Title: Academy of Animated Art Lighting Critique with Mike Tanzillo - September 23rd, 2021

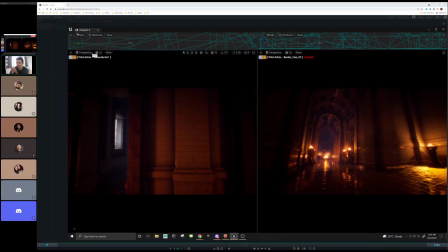All right, hello everybody, and welcome to your Thursday lighting critique. We're talking all things Unreal today. No, that's just a couple Unreal projects we've got going on. So we'll start up here with Aaron's. We've got Aaron. Talk us through what this fly through is. Talk us through what you got going.
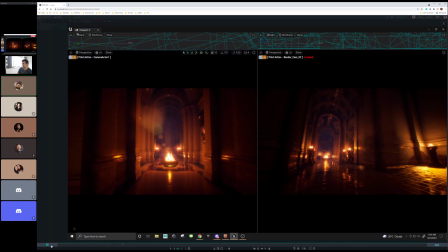I was just trying to get my flickering lights going, Mm-hmm. and there's a way of showing that without doing some kind of movement.
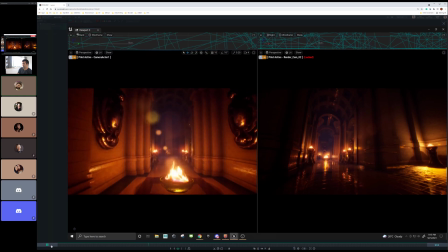Mm-hmm. This is not a render. This is me moving my viewport camera with my mouse through the scene.
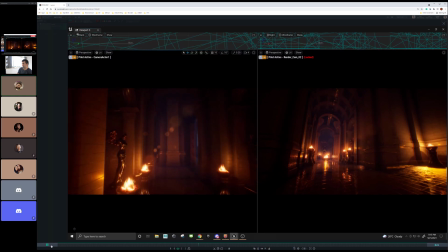I'm learning. I sat down and learned tracks yesterday, because you actually they have a camera track system, like you would physically in the real world.
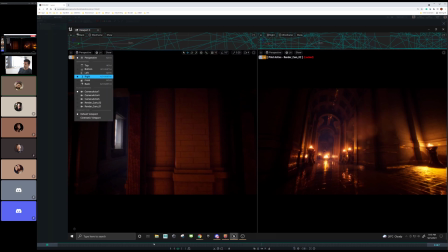Mm-hmm. Ashley and I started learning that yesterday. It leads into wanting to do very crazy camera moves.
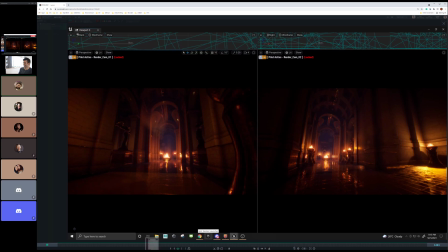So after learning and doing a crazy camera move that I hated, I'm going to sit down tonight and gut it out and just do nice, simple truck shots and dolly shots of this room. But this is my flickering light added.
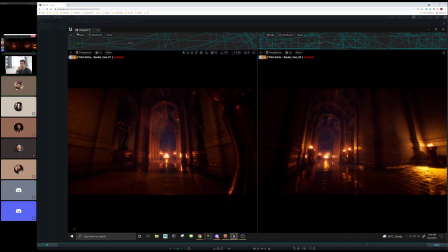Cool. It is what I expected it to be. So there are baked lights that stay the same and keep the shadows,
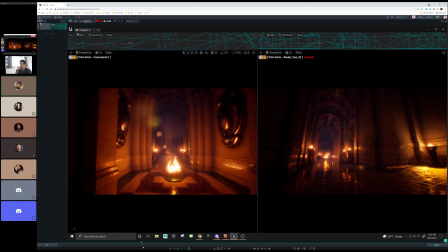and then you just add in very inexpensive movable lights that don't cast shadow,
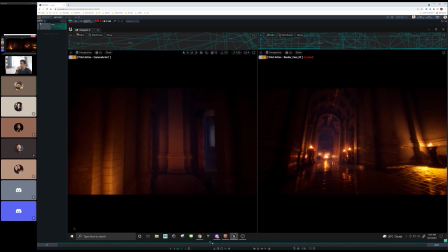because what will happen is if you add movable on top of stationary lights, you get, on top of static lights, you get sharp shadows on top of soft shadows. Mm-hmm. So the flicker does not produce any kind of shadow whatsoever.
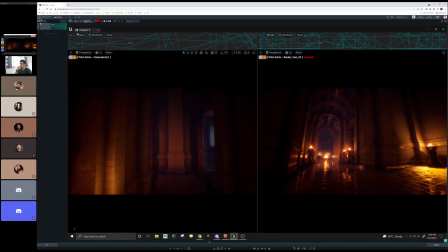And I couldn't figure out how to randomize the flicker texture.
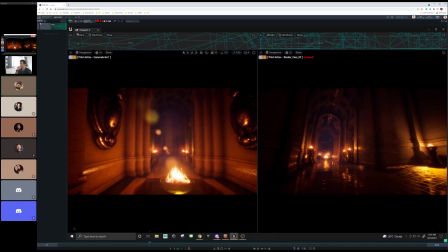So I made 3 different flicker textures and just put them in sporadic spots so that it felt uneven.
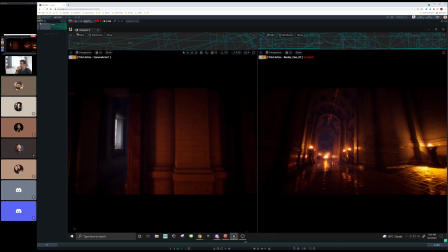My first pass felt like you could see the room pulsing at the same, it was like a disco. Yeah, exactly.
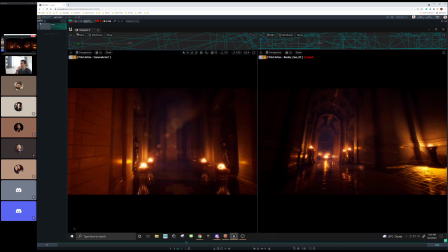That's pretty funny.
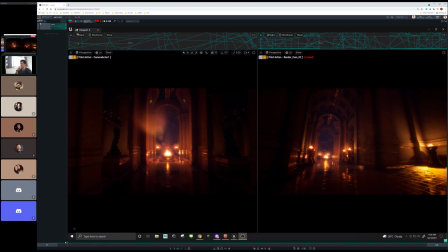Yeah, because I'm guessing these are all the same flame element that scale to meet the the size of the thing,
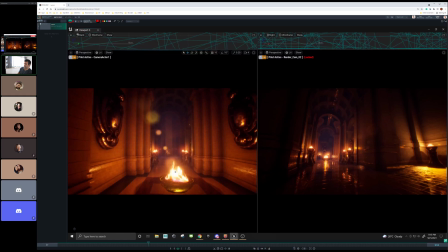and so because the flames of this one look like they're the same size as the relative size as, or it basically it looks like you just took this thing and scaled it down and then. Whatever artist. I'm not saying you. I'm saying they already said that. Yeah. But it's yeah, that's what it was.
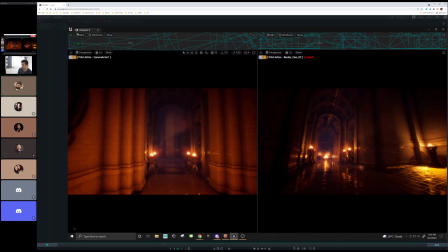I think I should probably go in and rotate some of them, because I think if you were to pause, I think some of them actually are just identical by the sheer fact that they are on the same loop. Yeah, the two on the left seem to be on the same loop, and maybe it's just the angle. Maybe they're all on the same loop, but the two on the left, maybe they're all just in the same thing.
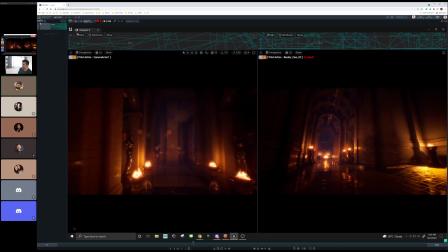Yeah, they need to be rotated for sure. Yeah. It's all and yeah, that's gonna cause anytime there's parity in that, your brain kind of goes, okay, something weird is going on here. Mm-hmm. That's not how fire works.
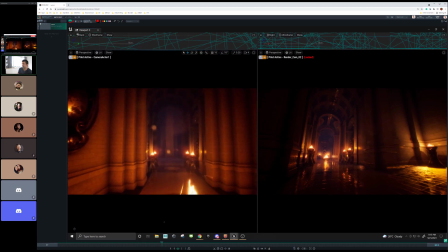Overall, like I said, given this game environment, given this real time, this is all very, very cool stuff.
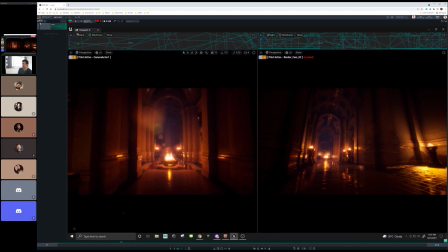If I was as a non-expert gamer, I would be excited to walk around in this space and explore it a little bit. I think this would be cool. The couple of the biggest ones for me are just the shadow being cast through this.
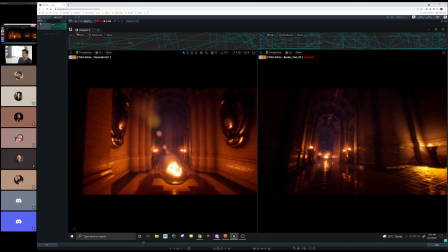That. Oh yeah. That kind of breaks. That breaks a lot.
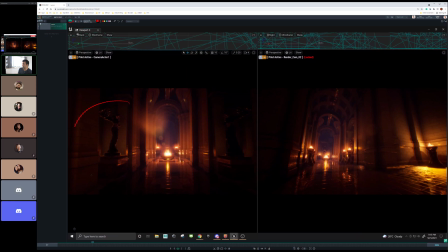That breaks it for me a little bit. I like seeing this rim light on that. I like that you worked on that. That looks really cool. Maybe a little bit more value in the fill on her, just because I could see a little bit of value here in the wall and some other areas.
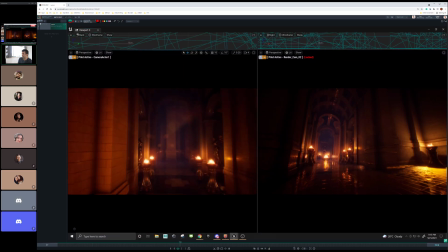But I love that we're seeing a little bit of that rim. The specularity on some of this stuff is really nice. I wish, and again, this is not you, but this is just I wish that these walls weren't quite so perfect. Perfect edge, yeah.